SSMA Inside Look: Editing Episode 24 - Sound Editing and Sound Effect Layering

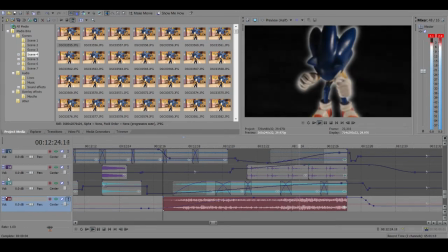is an overall like kind of bass rumbly sound effect and then we have this one
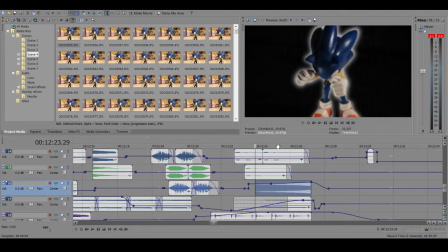which is the main one that you hear kind of fade out or
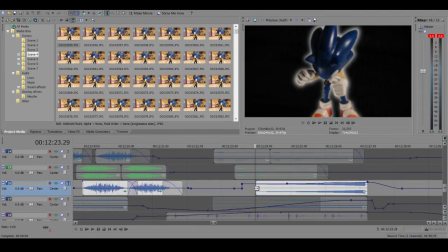one of the main ones this one's really creepy sounding I liked I like the addition of this one in the scene
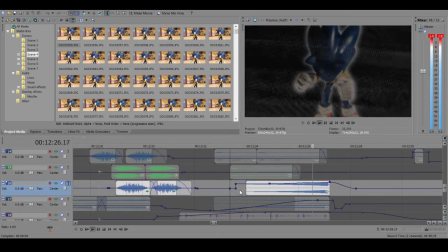and so all of
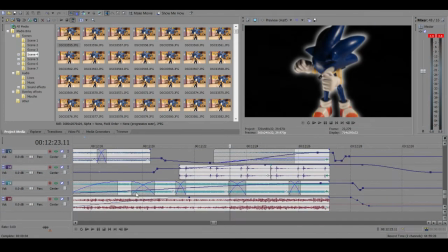them combined to sound like this.
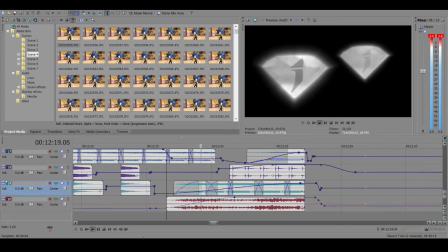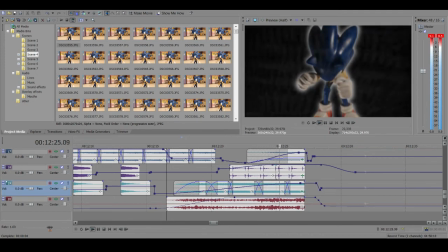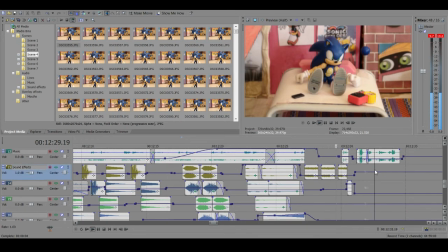Just like that.
Hello?
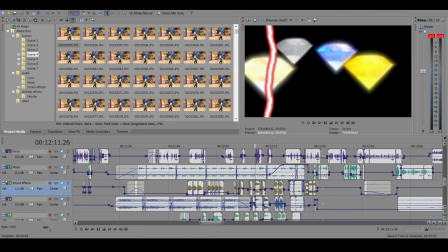And there's a couple more things I could show with audio editing, but those are kind of the main chunks of it.
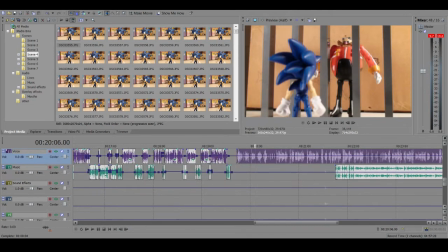The only thing I really say after is for this scene,
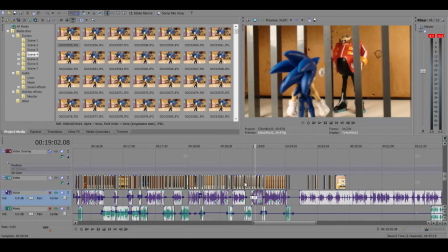since they're in like a jail cell kind of environment and the walls would probably be kind of echoey. I did put a slight reverb on everything and even the footsteps
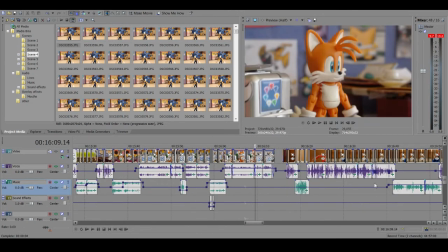you hear at the very beginning right here where are they right first off oh no
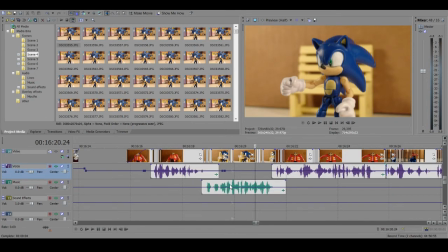where did I put those oh no this is where it cuts back to them
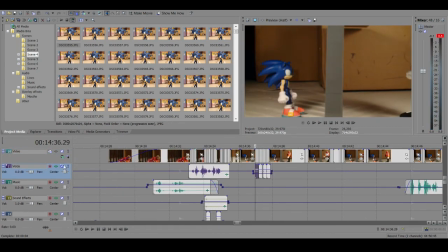right here if it isn't they even have a very slight reverb
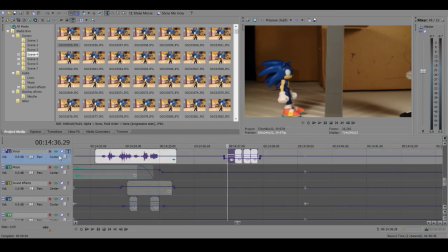oh wait do they no they don't oh I forgot to add that These ones do right here.
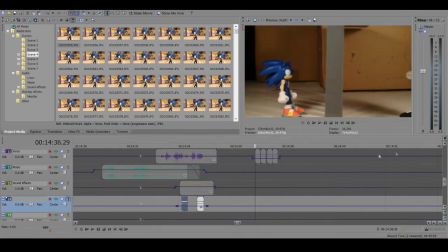Let me just add the reverb to this one.
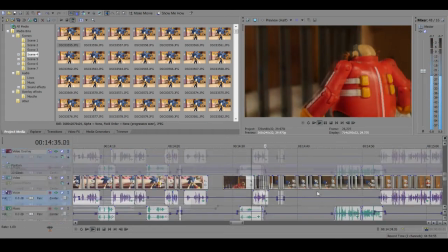There you go.
That's impossible.
Who could hear that slight kind of reverb on it?
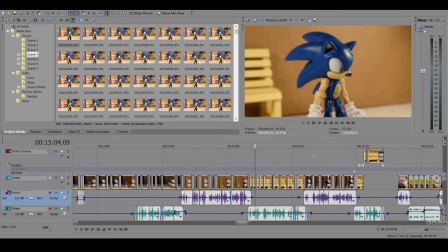And I actually... The reverb gets more prominent when it's zoomed out away from them.
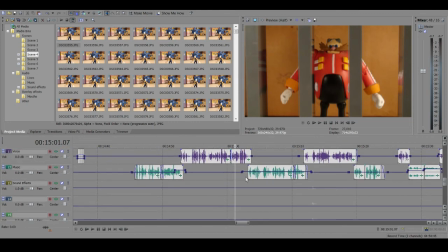And when you're closer to them, it's not as loud. So here's like right up in Sonic's face.
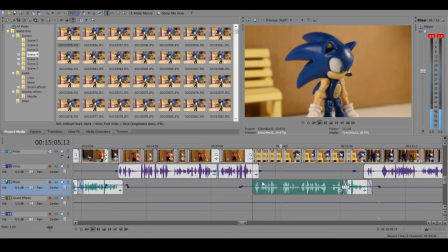Yeah, and I wonder how that'll go. I'm always up to beat you though.
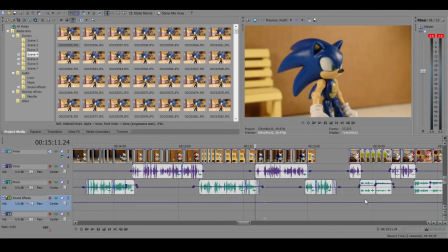So if you want to give me a call once you're out if very slight reverb, and then Here's a big man.
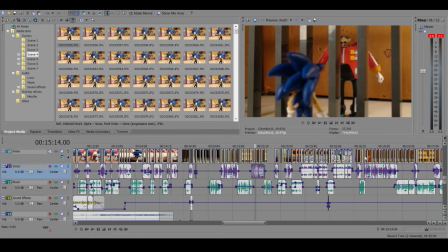What's the real reason you're here?
There's a shot over here Where has where it has both of them?
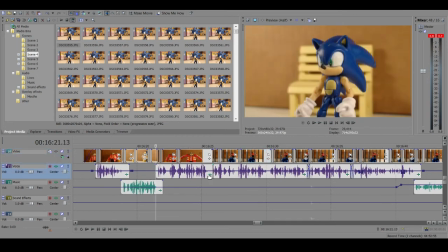Ah, this is the one that has more reverb So it actually starts with normal reverb and then gets more prominent.
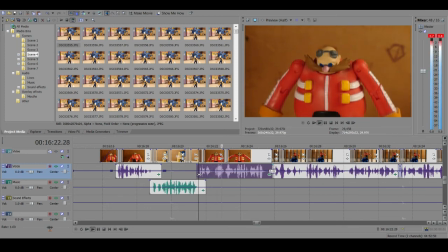So take a listen Excuse me, but I implore you to take a look at where I'm standing. It's a jail cell Sonic I can't exactly do much.
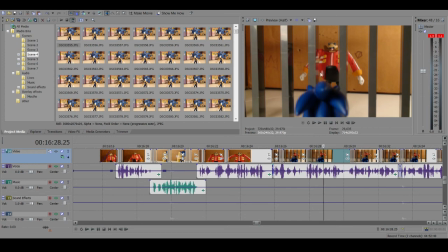Well that kind of conveys like you're you're zooming out from them and you hear more echoes Kind of like the cameras literally placed like right in front of Eggman And then it's zoomed out and you hear him from this over here,
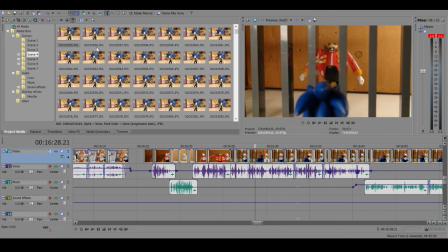and it's more echoey So anyway this video has gone on a little longer than I had hoped, but I hope you learned something I hope this was at least interesting, and I hope you enjoyed the episode. So thanks for watching